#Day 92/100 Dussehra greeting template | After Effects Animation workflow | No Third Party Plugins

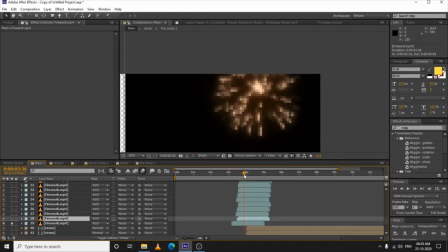[12:04]
because as you can see we need a lot of much fireworks if you are going to create it directly in this composition by trapcode particular watching the tutorial so it will take too much hard to hard of your gpu because you need too much of fireworks so
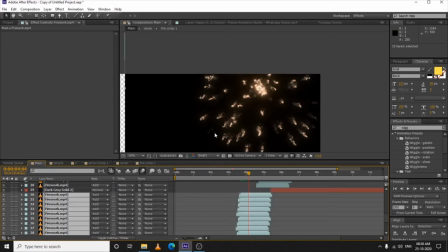[12:22]
I will prefer you will create you can create the firework on different after effects file export it in green screen or just like overlay map for this in black background in video file and just drag that video file into your
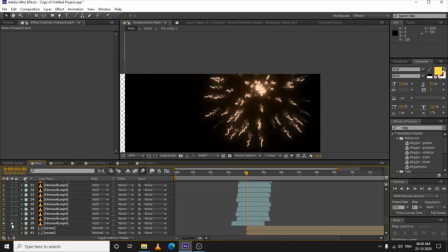[12:38]
composition it will help you a lot because it's too much firework here as you can see it's video file
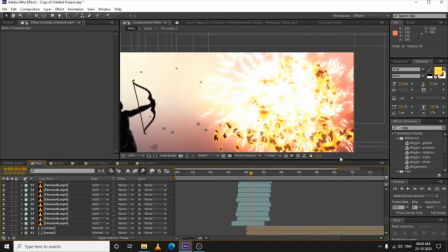[12:47]
then it is also lagging too much so what I have done for this explosion of the Ravan I
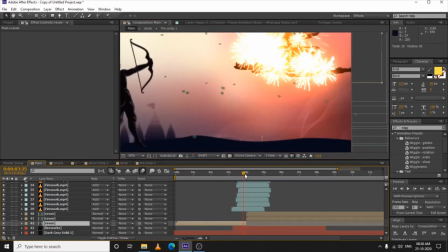[12:58]
have dragged the Ravan composition here and when I want to explode it right here what I have done I have duplicated the Ravan here from here directly
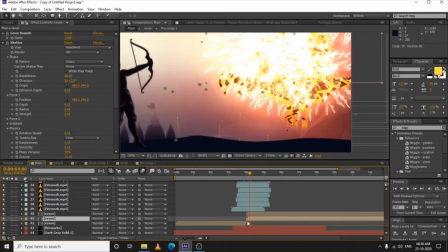[13:11]
and drag all over the composition star to here and applied grow bound effect because I was going to apply shatter effect to it and if you
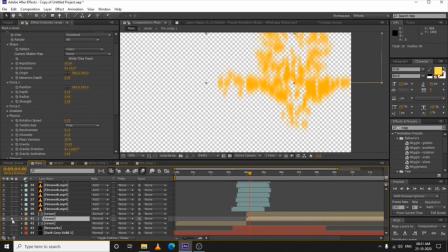[13:23]
know which uh uh we have created the shatter effect tutorial for the text shatter text if you know the shatter effect just apply
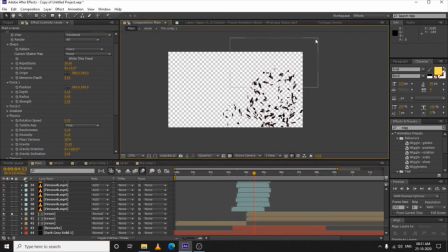[13:34]
wherever your composition bounding ends so my ravan composition was just like this so the if we off this you can see the shatter effect is ending here but i don't want to end here so I add grow bounce and just increase the pixels to
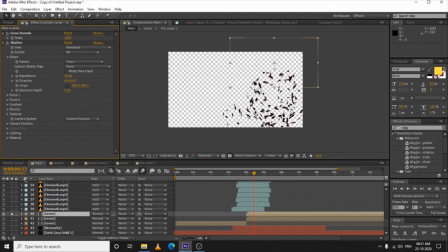[13:52]
1500 so our shatter effect is lasting for long up to till end of your composition and what I have done in shatter applied shatter I haven't changed too much value just change the repetition and the pattern to glass and just the extrusion depth to 1 and at last
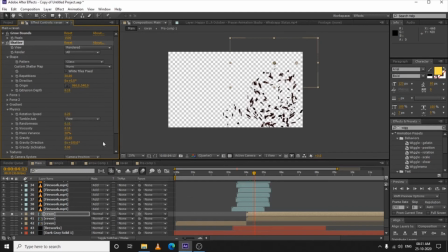[14:11]
increase the gravity too much up to 15 so that it seems like the particles are falling too much faster and
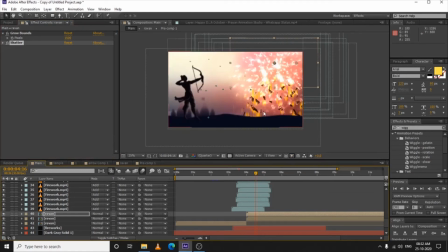[14:20]
as you can see the fire like little fire effect with the uh fire effect is also falling with it so i duplicated the same shatter effect composition one more time and just i have done one thing i
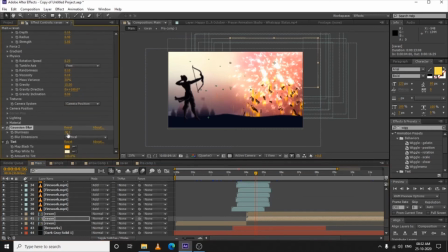[14:41]
have applied gaussian blur to it a little bit more 78 percent and applied a tint map just with orange color as you can see and note one thing just do the blur dimension to vertical it will give a falling effect like this then i have
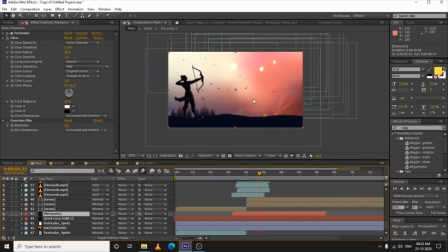[15:00]
created the fireworks as you can see the little firework things are going up so what i
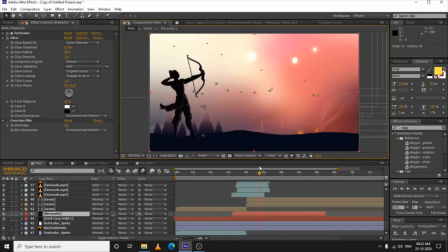[15:06]
have done for it i have make a trap code particular file you can see there is a trap code particular applied on it and i haven't changed any of the value here any of i just go
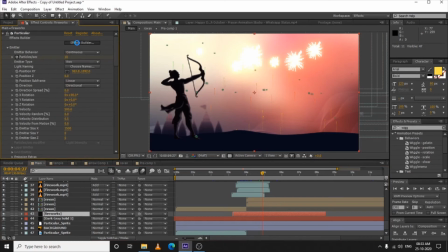[15:21]
to effect builder and just i will show you it will take too much time like this to opening that's why i
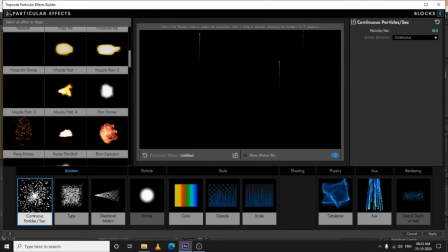[15:30]
was avoiding i have just one thing open your trap code particular go to presets and just i have dragged a preset from
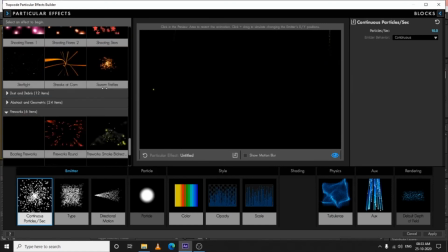[15:39]
here you can see you can get fireworks directly from here but i'm not little bit
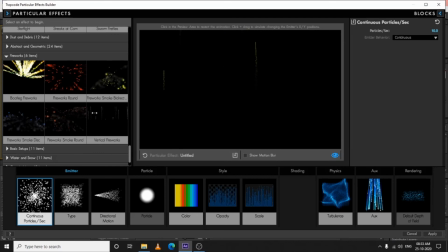[15:47]
uh satisfied by these fireworks so i've created mine and i just used this one vertical fireworks and applied it without changing
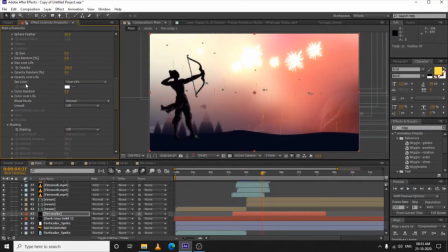[15:54]
any of the values just change one thing the color over life just i've changed the color over life and after doing that same just duplicate your fireworks little bit more and more like this
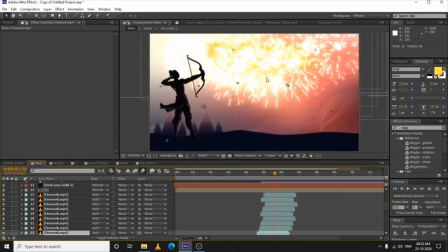[16:10]
and as it will take whole up your sky whatever done a new
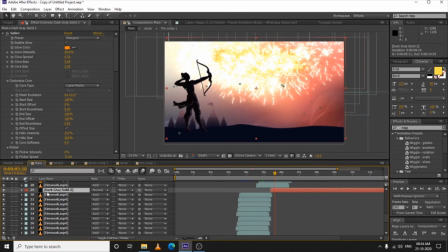[16:19]
text player or you can say
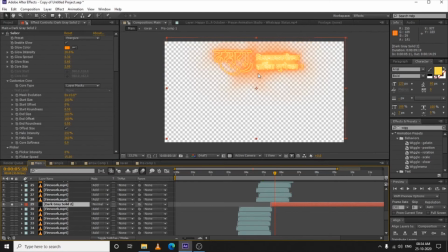[16:25]
a logo or anything if you want to add it's a marati language yeah i know it's a marati language i have just done one thing select your logo go to layer
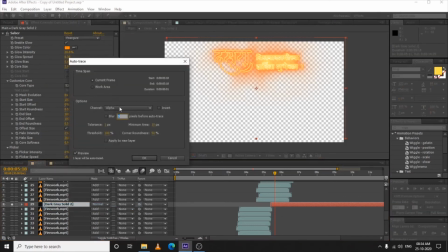[16:38]
auto trace select alpha and just select the tolerance to one and hit okay without apply to new layer don't check it keep
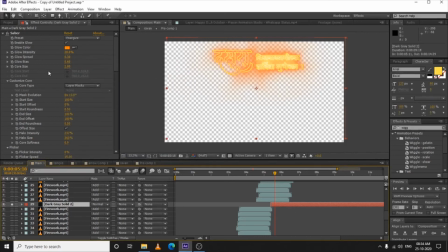[16:47]
remain it unchecked and just hit okay and just i have applied saber effect to it and in core customization here in core customize core I have selected layer mask so our saber effect is applied to layer mask and
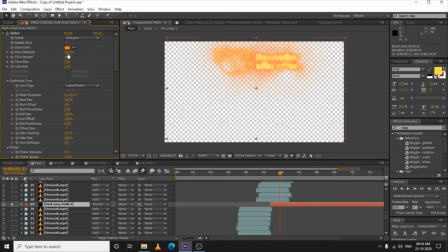[17:06]
applied energize effect it and decrease its intensity and now we have like
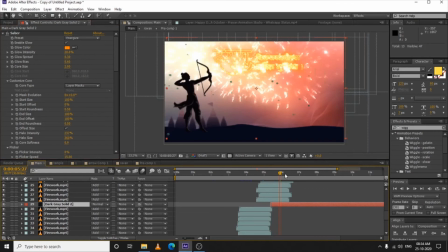[17:12]
after firework thing glowing in the sky and as it if you know saber animates the glow and flicker effect to it so it's looking nice here after that i have added these leaves if you can see we have added these
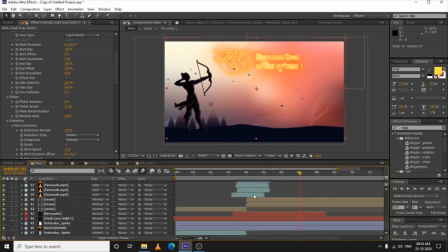[17:29]
small leaves here so what i have done for it same trap code particular effect and again not changing the values manually just i have done one thing
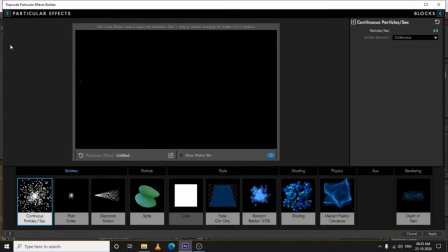[17:44]
go to effects builder open your presets and here you can have
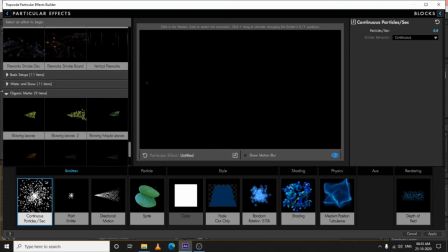[17:50]
let's see where is the thing organic matter and i have chosen this blowing maple
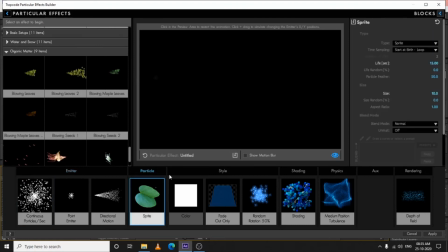[17:57]
leaves and just done one thing in sprite i have added my own sprite from here i have added my own sprite if you don't know how to add your sprite
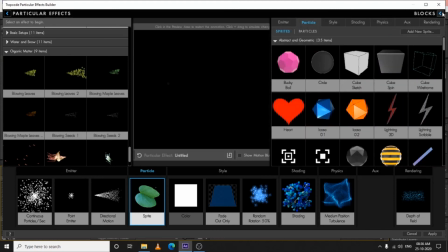[18:15]
so just click on this little icon here blocks and just
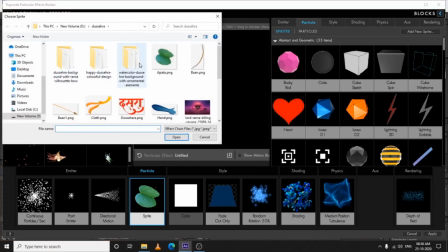[18:20]
click on your add new sprite and select your png layer confirm that
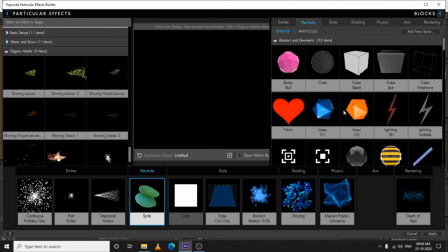[18:25]
your layer is in png and i have just selected this layer and just hit okay and you are done for the leaves and i have just the
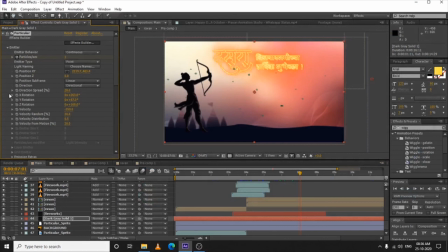[18:34]
i have if you can see our whole workflow of wind is in this direction and that's why i make the velocity minus so it will flow in same direction of the wind so that was for the leaves and just i have created two layer of leaves one behind the our main character and one on top
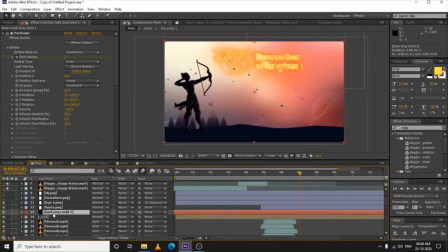[18:53]
of main character so if then we have like little bit depth effect and then i have created the leaf the main leaf this for this i have worked too much hard i have just dragged my the same uh same leaf here and then what i have done
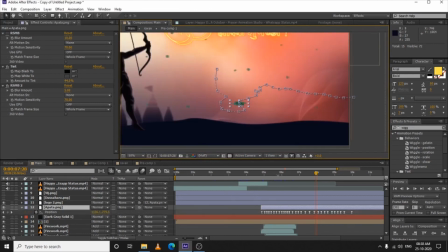[19:13]
i have just animated its position manually like this each frames if you need like this applied it manually applied motion blur it to it like from here applied motion